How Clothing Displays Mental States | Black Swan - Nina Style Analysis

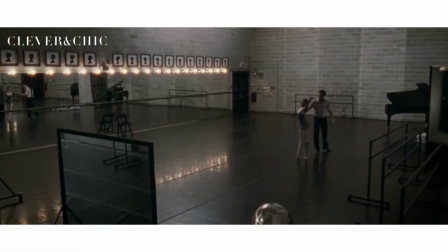(8:16)
Filmmakers are also fascinated by mirrors, and it's been played with before, but I wanted to take it to a new level.
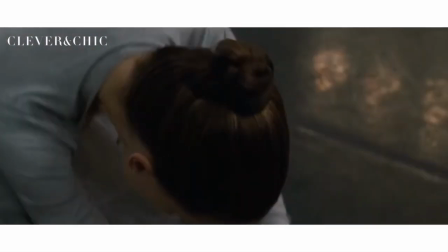(8:23)
Visually, we push the idea of what it means to look in a mirror.
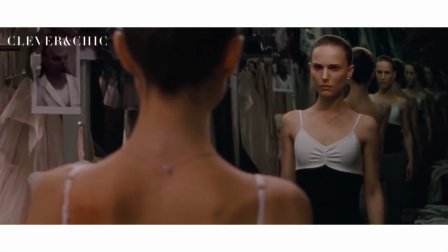(8:26)
Mirrors become a big part of looking into Nina's character, which is all about doubles and reflection."
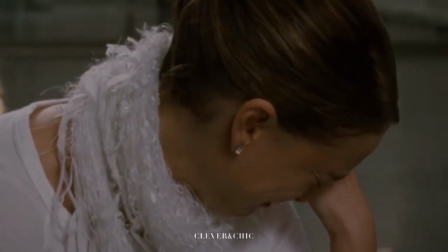(8:32)
As the movie continues, Nina's real life begins to mimic the Swan Lake story through the fight between the White and Black Swan.
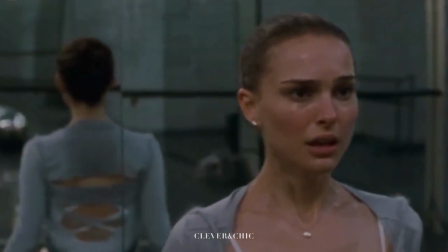(8:39)
This is visually conveyed in reflections, as Black Swan is heavily reliant on duality.
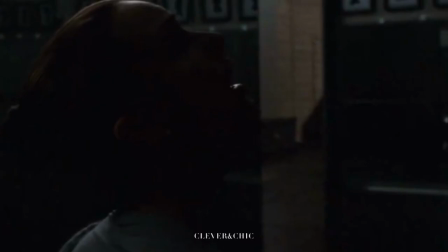(8:45)
It makes sense that there's duality in hallucinations. On one hand, there are plenty of signs that Nina is mentally ill.
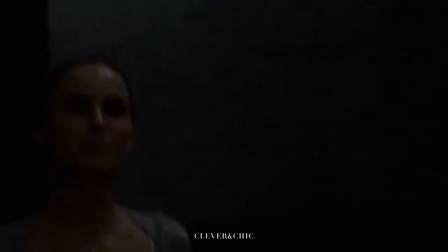(8:51)
On the other hand, there is a desire for perfection and what it means in becoming the White and Black Swan.
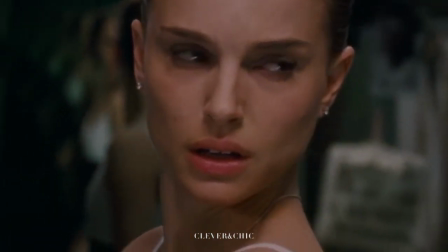(8:58)
These two come together and are blurred through Nina's internal conflict and obsession of becoming the perfect ballerina.
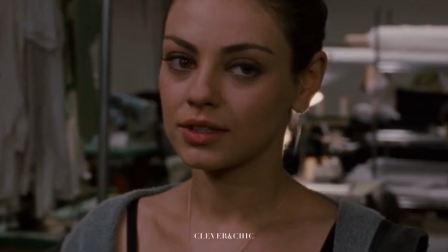(9:05)
This comes to life through hallucinations that begin to consume her, but she still has glimpses of reality.
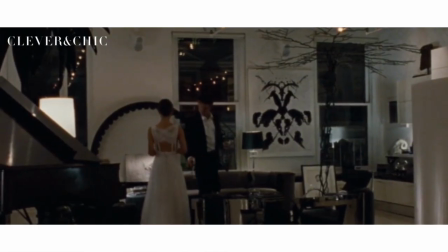(9:11)
And Nina's revealed to the public as the White Swan. She's in a billowing white gown, also designed by Rodarte, that clearly hides her secret habit.
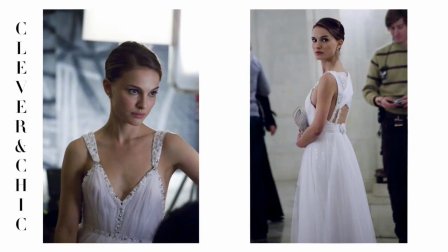(9:20)
With the cross-hatching of the white chiffon, there is a degree of self-awareness and protection within this piece as she debuts.
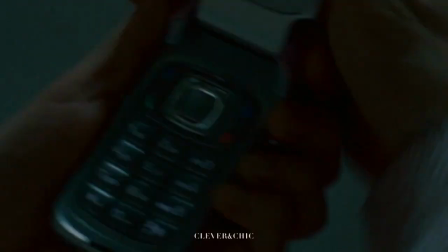(9:28)
The White Swan influence even carries into Nina's everyday life, which is evident by this feather-like scarf by Rodarte.
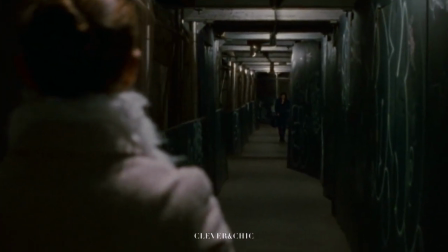(9:36)
While walking to the subway, Nina sees herself pass by.
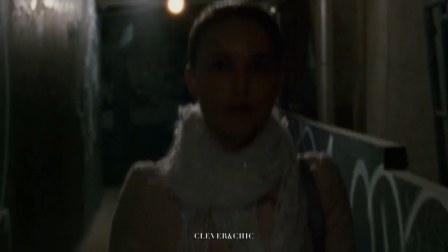(9:40)
There is a stark contrast between the sleek-backed hair and proper pink coat Nina versus the disheveled hair, darker-clothed Nina.
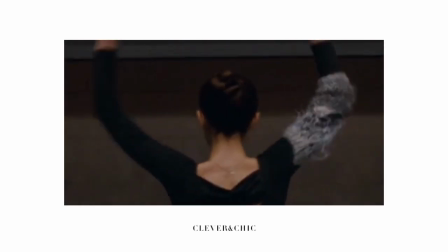(9:48)
The styling contributes to the narrative, as we see the integration of darker clothing.
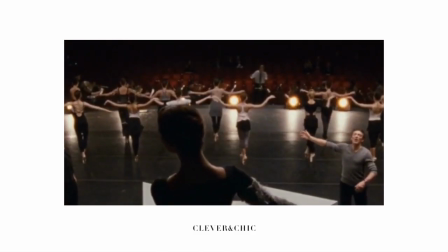(9:54)
when the darker side comes out. Outside of hallucinations, she begins to consistently be portrayed wearing black.
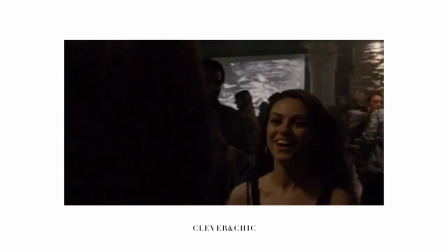(10:01)
This is apparent in the scene where she goes out to the bars with Lily, initially entering the bar wearing a light-colored shirt that she chose herself.
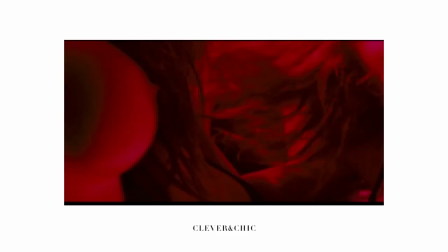(10:09)
However, by the end of the night, she wears a dark black tank top. Showing skin and wearing a dark color shows that she's giving into the id.
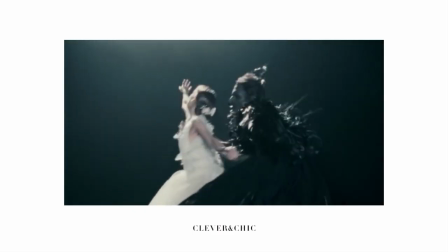(10:18)
Nina wears dark colors as a rejection of her superego.
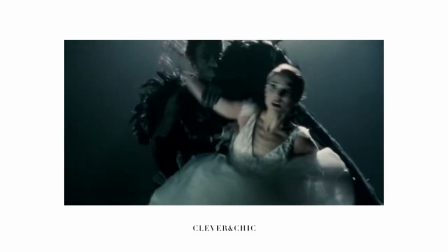(10:21)
She rejects these soft, girlish lines of pieces and turns to more jagged, dangerous ones as she's unraveling.
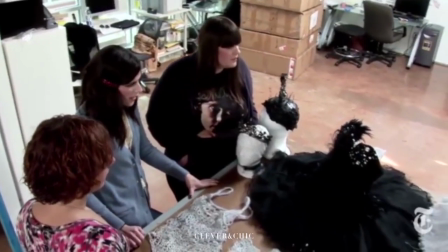(10:29)
For the costumes in the film, it was stressed that traditional ballet lines were utilized,
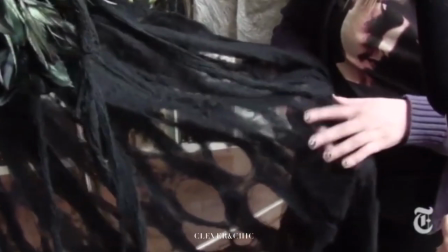(10:35)
with still adding flair to the pieces through non-traditional fabrics to accent the traditional tulle.
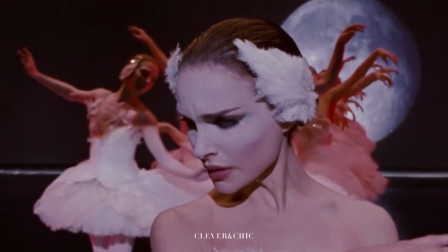(10:41)
Nina is picturesque as the White Swan. Her innocence and vulnerability are evident in the romantic nature of her costume.
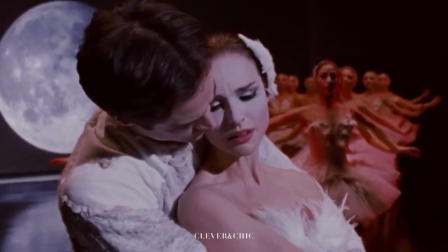(10:49)
The feathers are soft, the detailing is delicate, the makeup is very light and sweet.
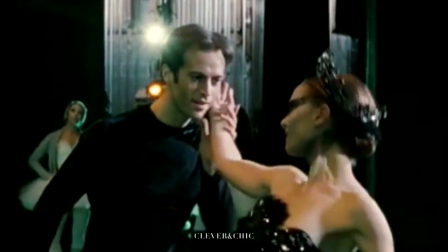(10:54)
But as Nina's transcendence into madness is complete when she performs as Odell,
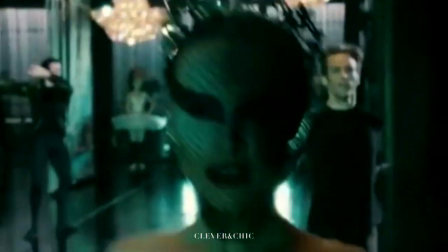(11:00)
the Black Swan is in a similar tutu that mirrors the other,
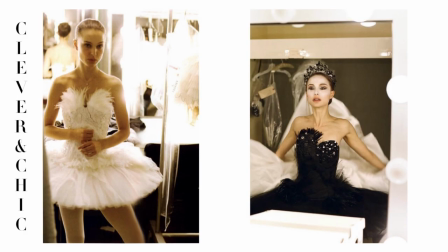(11:04)
this time decorated with jagged, harsh feathers, large rhinestones, and addition a crown.
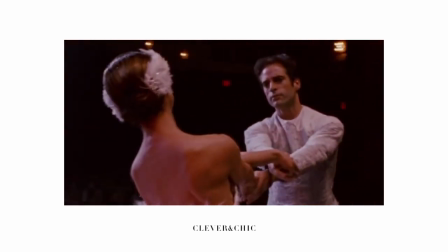(11:10)
In the finale of the film, when Nina finally gets to dance, we see her swing between her two emotional states.
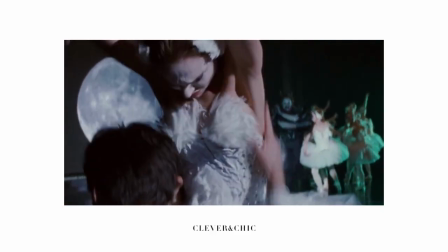(11:17)
The first is someone completely frayed and overwhelmed. The second is angry, confident, and dangerous.
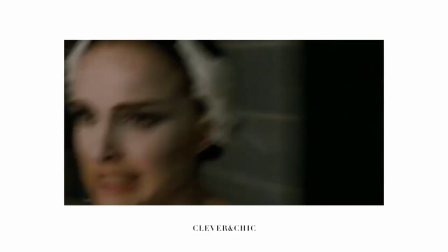(11:24)
At one point, the two sides of Nina actually fight each other. We can see that she's trying to stop the Black Swan, but fails. The id has taken over. Nina realizes that she destroyed herself.
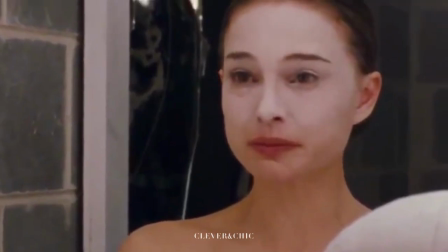(11:36)
This is the ego resurfacing, realizing the id and superego have collapsed.
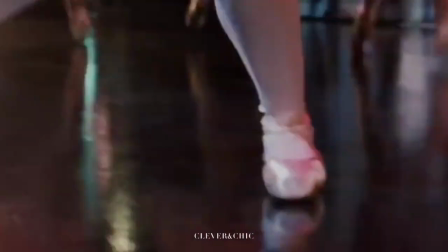(11:42)
This realization brings her back to reality, and she once again inhabits the sorrow and vulnerability of the White Swan.
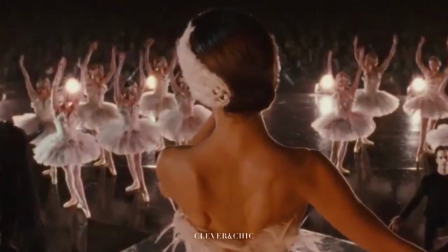(11:49)
The ending is open to interpretation.
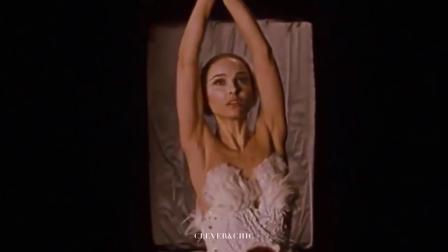(11:52)
We just see her injured, and rather than the traditional fade to black, which creates a sense of closure, the fade to white is very ambiguous.
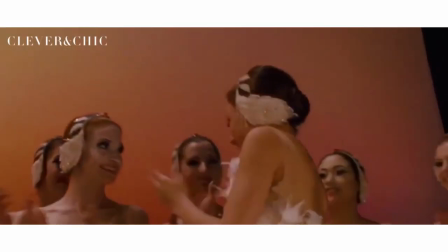(12:00)
Her last outfit is completely white and pure.
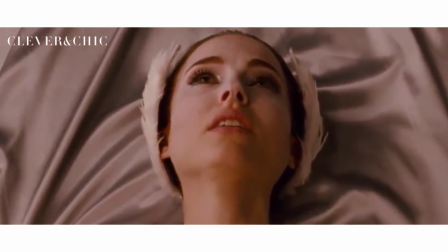(12:03)
Aside from her wound, the fade to white can signify that she is free from the Black Swan, in my opinion,
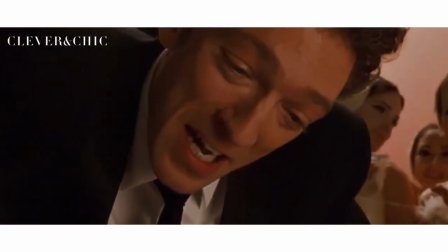(12:09)
as she is surrounded by softer elements, such as silk, delicate feathers, and warm tones,
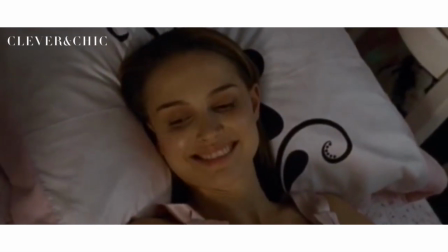(12:15)
that she had lost within her transformation, but now has regained.